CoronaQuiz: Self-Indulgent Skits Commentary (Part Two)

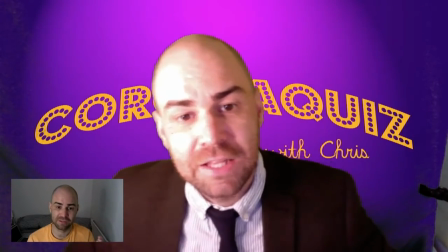that wasn't actually a frozen image that was me trying to be still
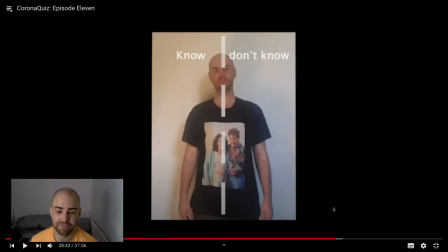this is something I actually made very quickly earlier that week there was the TikTok meme of two girls pretending that they hadn't heard songs like I think Beyoncé was on there, just very famous songs, and they fooled a bunch of people into thinking that Gen Z were just completely unaware of any music from before.
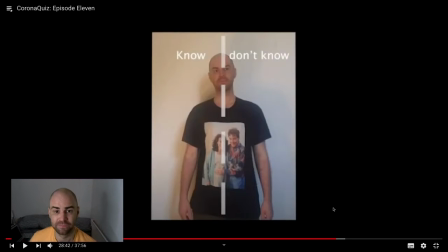They were like, I don't know, teens. And it was obviously fake, and they came out and said, like, we fooled you all. But it annoyed me, the idea that millennials, boomers, Gen X were looking down on these kids and going like, well, even though it was fake, they were like, well, what do you mean you don't know all these?
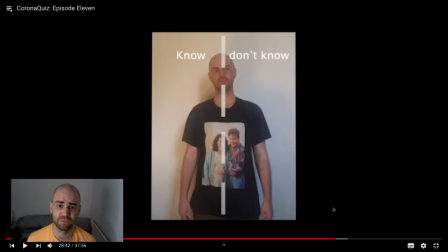What do you mean you don't know these very famous songs? And it's like, well, they're not beholden to your taste in culture. So I thought, well, what's a good way to illustrate that? Let's have somebody of my age, 32, not recognise songs from previous, not just like decades, but centuries.
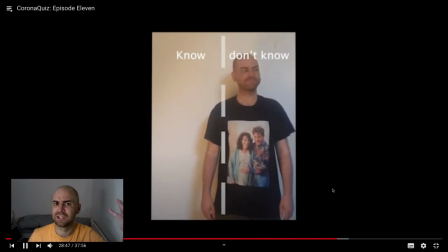And then ultimately stuff like, oh, he doesn't recognise a dinosaur roar. He doesn't recognise the vacuum of space. He doesn't recognise the Big Bang.
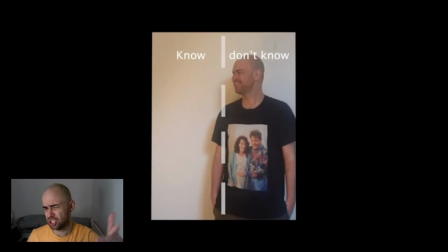So it's like, Greensleeves, what's this shit? Who's heard of the Greensleeves? Gregorian chanting. that bit there's a part where one of the it's really well done the video they did where she pretends like she's recognized something and then she goes back and she clearly doesn't know it so that's that dinosaur i can't remember i got that sound effect from
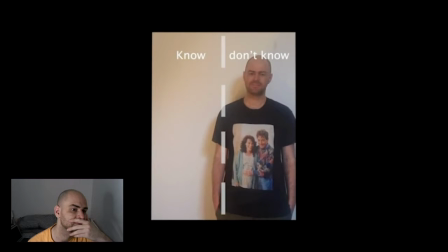who knows who knows the big bang these days what you mean you haven't heard the big bang
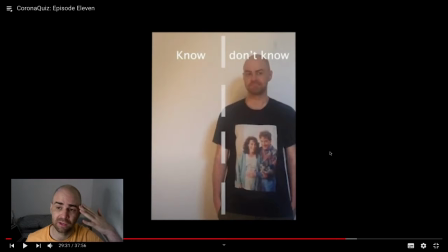oh god well i mean yeah if you like the latest stuff that's great but really you know you've got to go back for the really stuff the first big bang was incredible uh return of the
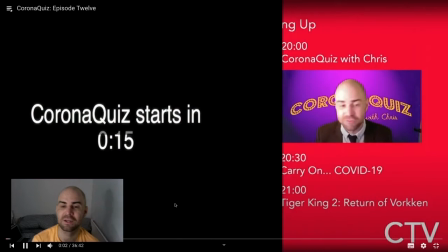continuity to your answer this time, it's my mate Natalie.
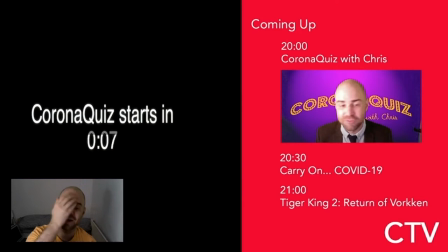Targeting to return of Valken. After I came back from Hayteth, from the first, from Quentin,
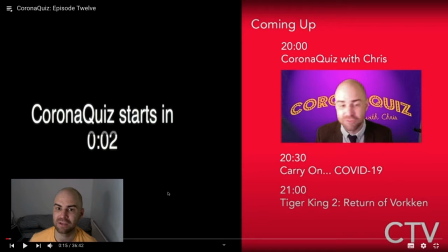I was like, well, I don't want to have any repeat characters, I don't want any characters coming back. And eventually I did break that, but for the most part I was just like, done with Valken, he was in too many shows. So I'm done with Chad, Chad Thredrington. And for the most part I stuck to it.
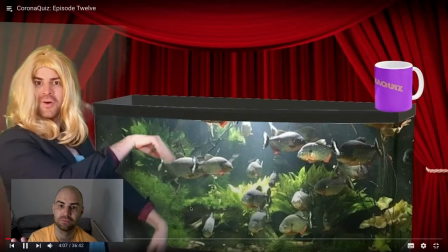Now I'm worried. I know that she's Sandra's last sister.
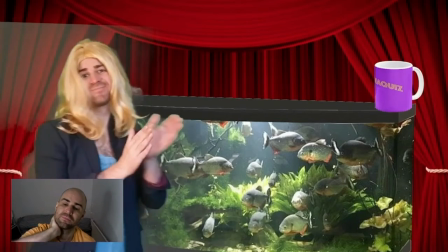I don't want it to be a, the joke is, what's the most dangerous thing it could possibly be?
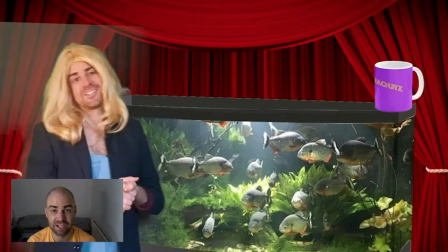It's piranhas. Piranhas were up there with stuff like acid rain and global warming and Y2K when I was a kid.
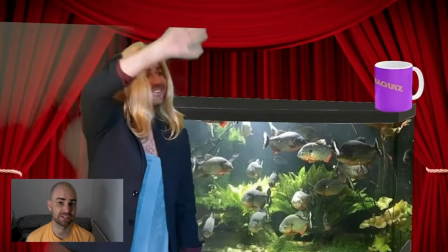That's been stuff like, you are probably going to die to one of these things. One of these things is gonna get you at some point.
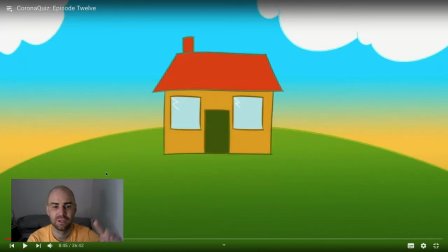Moonflower is a weird one, so everything in this is something I drew on my tablet. that deliberately tried to evoke a very kids TV show thing, and to that end got my girlfriend to do the voiceover, because she has a huge family and five younger siblings.
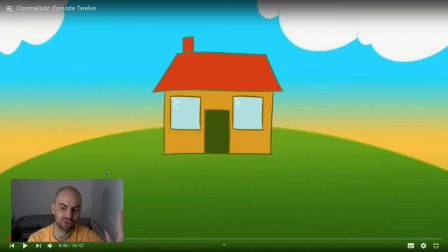So she has a very good storytelling voice.
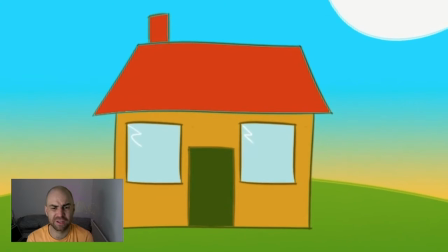It's a great voice. So this is Moonflower. Wanted it to be easy to animate.
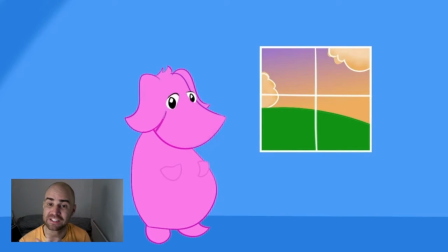and crucially it had to have a very it had to have a big space on its snout so I could do this, I'd only just figured out how to do
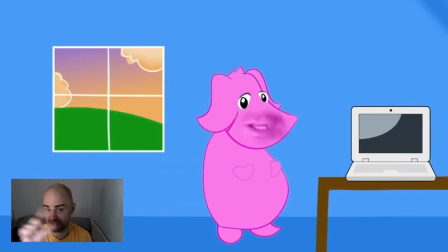that saturation difference when I was masking and using opacity so I could really have that my face appear,
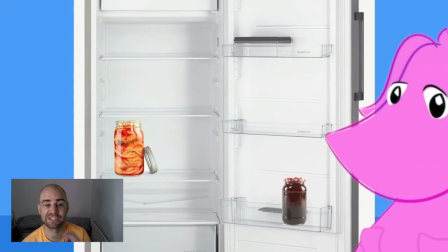my mouth a bit of pink that made me laugh so much just that smash cut between absolute nightmare and this and the joke is of course